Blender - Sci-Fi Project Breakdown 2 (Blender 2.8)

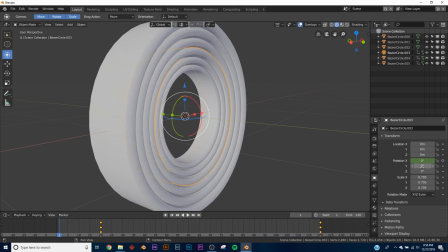So they all I did that for all on the x-axis, and then on the y-axis I switched up just a little bit.
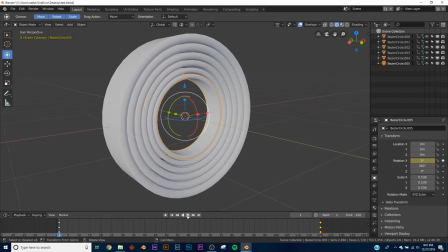So I'm gonna animate these, and I'll show you how to did it on the y. Okay, so I finished animating them on the x-axis. But when I was animating this, I wanted it to be more interesting rather than just rotating them on one axis, and you'll see it's on both axes.
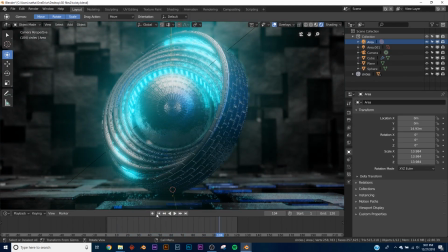But the way I did the order of that animation was when I went to animating the y-axis,
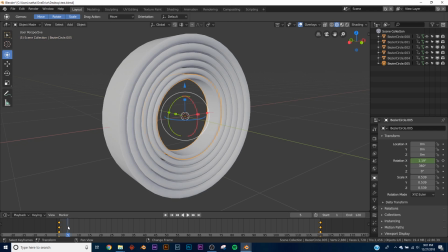instead of starting it on frame one, I would start it 5 frames after the start of the x. So I would give it, let's see, let me go back here, click this one.
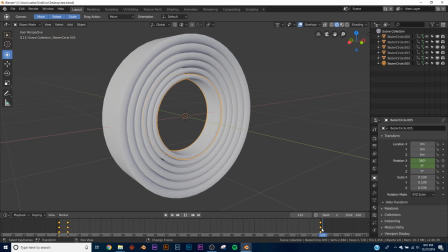So I would start at 0 here, give it a keyframe. And go to the end, 360, just the same procedure except 5 frames after, And then what that does is it sort of starts it out and then it speeds up the animation in a really interesting way.
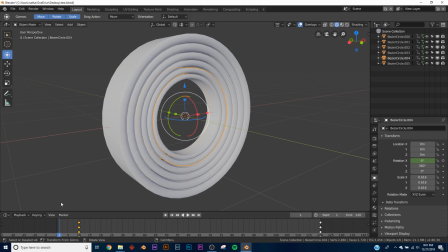It's kind of difficult to explain, but you see it working. So instead of starting it at 10, like that one does, we're going to start it at 15. And then we're just going to give it a keyframe, go to the end, and you get the idea.
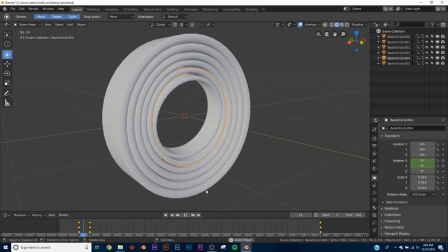And I just did that on all of them. And it gives it this really interesting speed that the original animation has.
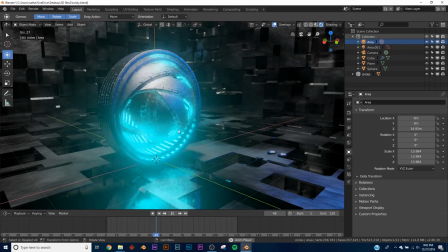And it's just fun. It just looks really cool. And it gives it
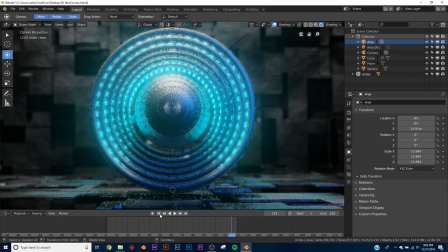that crazy animation. It's really fun. I'm super proud of it. So next thing I want to talk about is this wall.
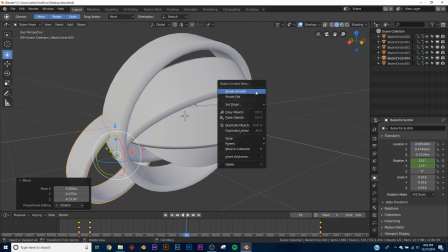So we're gonna get into that. I'm gonna delete everything here. Just start a new thing.
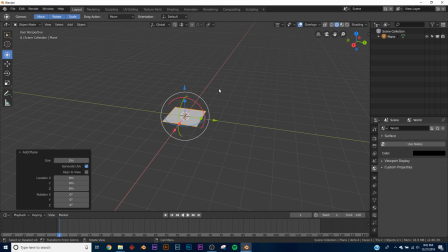Basically, we're just gonna demonstrate it on a plane. I'm gonna subdivide it 100 times.
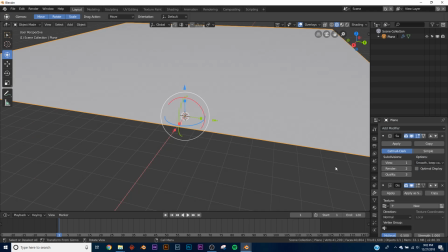We're gonna give it a subdivision surface modifier and a displace. And what it is distorted noise.
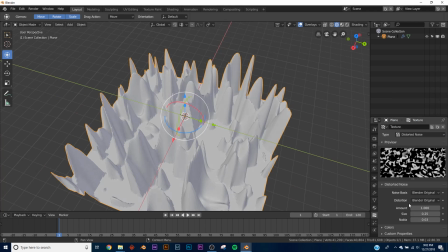And then I went into the noise bias and the distortion, and I turned it on cell noise.
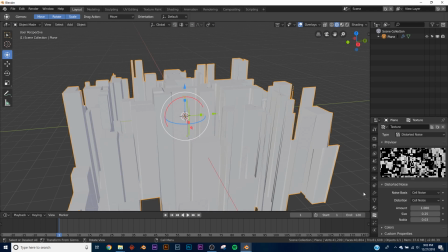And that just gives us a bunch of squares. And it's simple as that.
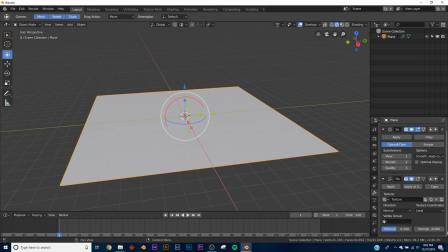Just brought it down a little bit, and I just added it to our box.
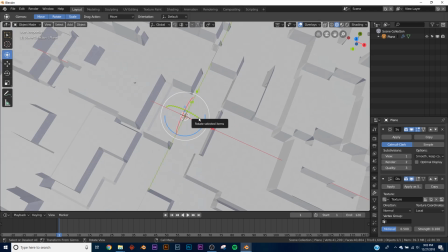And yeah, if you've ever heard of JS placement, sort of a Blender way of making a JS placement model, basically.
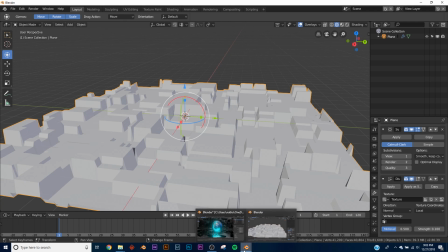And simple as that. And is there anything else? Yes, these right here. So, how did I do that?
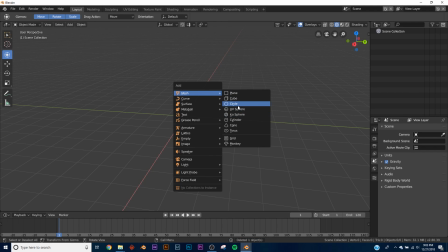So I'm gonna demonstrate it here. We'll just do the same thing.
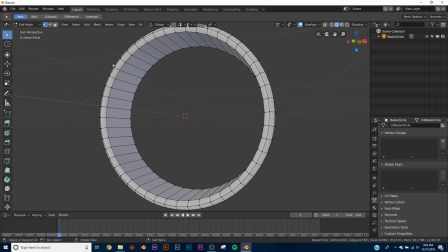So we have these vertices basically. So you can click on one.
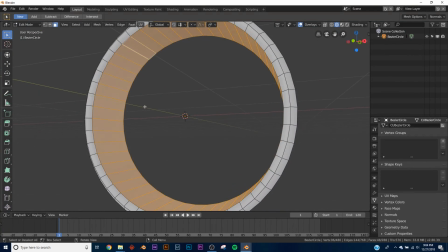If you hold Alt, it clicks the ones all in the middle. And basically what I did was I took the vertices and I assigned them a particular shader. So I'll demonstrate how you do that.
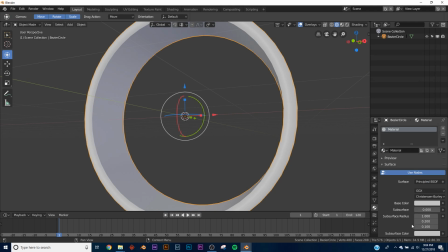So first we're gonna give it good metallic shader, make it dark. And then I went in, and first thing I did was I inset the faces. I clicked individual and I just brought them in. And then I stayed in the selection menu.
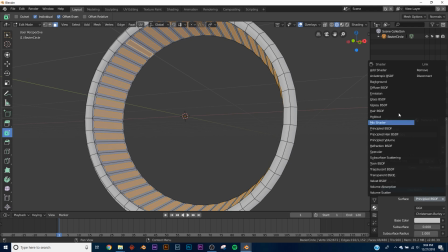We brought in a new shader, gave it emission, and then I gave it a strength of 50, just give it a color. And then when they're selected, the orange ones, you just click assign.
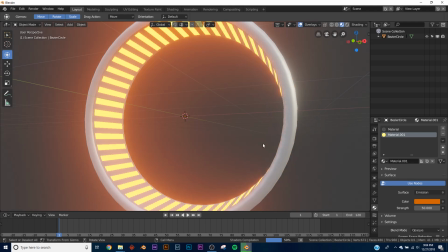And now you have them assigned to that.
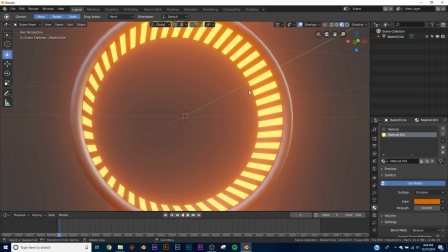And it's simple as that. You can go in and do that to any model you want. Just have the selected vertices and you assign it to that specific vertice. And yeah, I think that about wraps up.
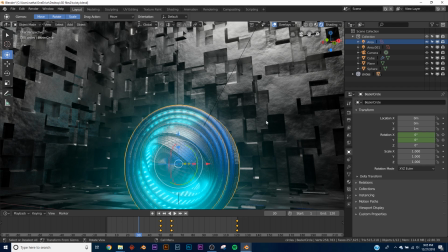For the sort of displacement you see here, I went to the bump nodes and I added a noise texture to a bump node, and super simple there.
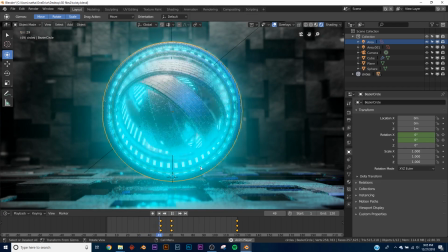And yeah, that's a breakdown of this scene. I hope you learned some stuff. Oh, forgot one more thing.
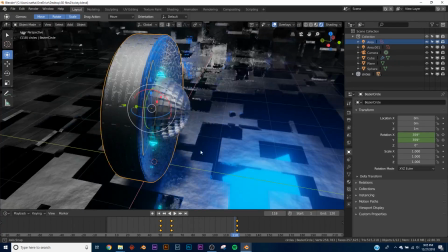I just added a brick texture to this node here, and I did some insetting to the sphere there.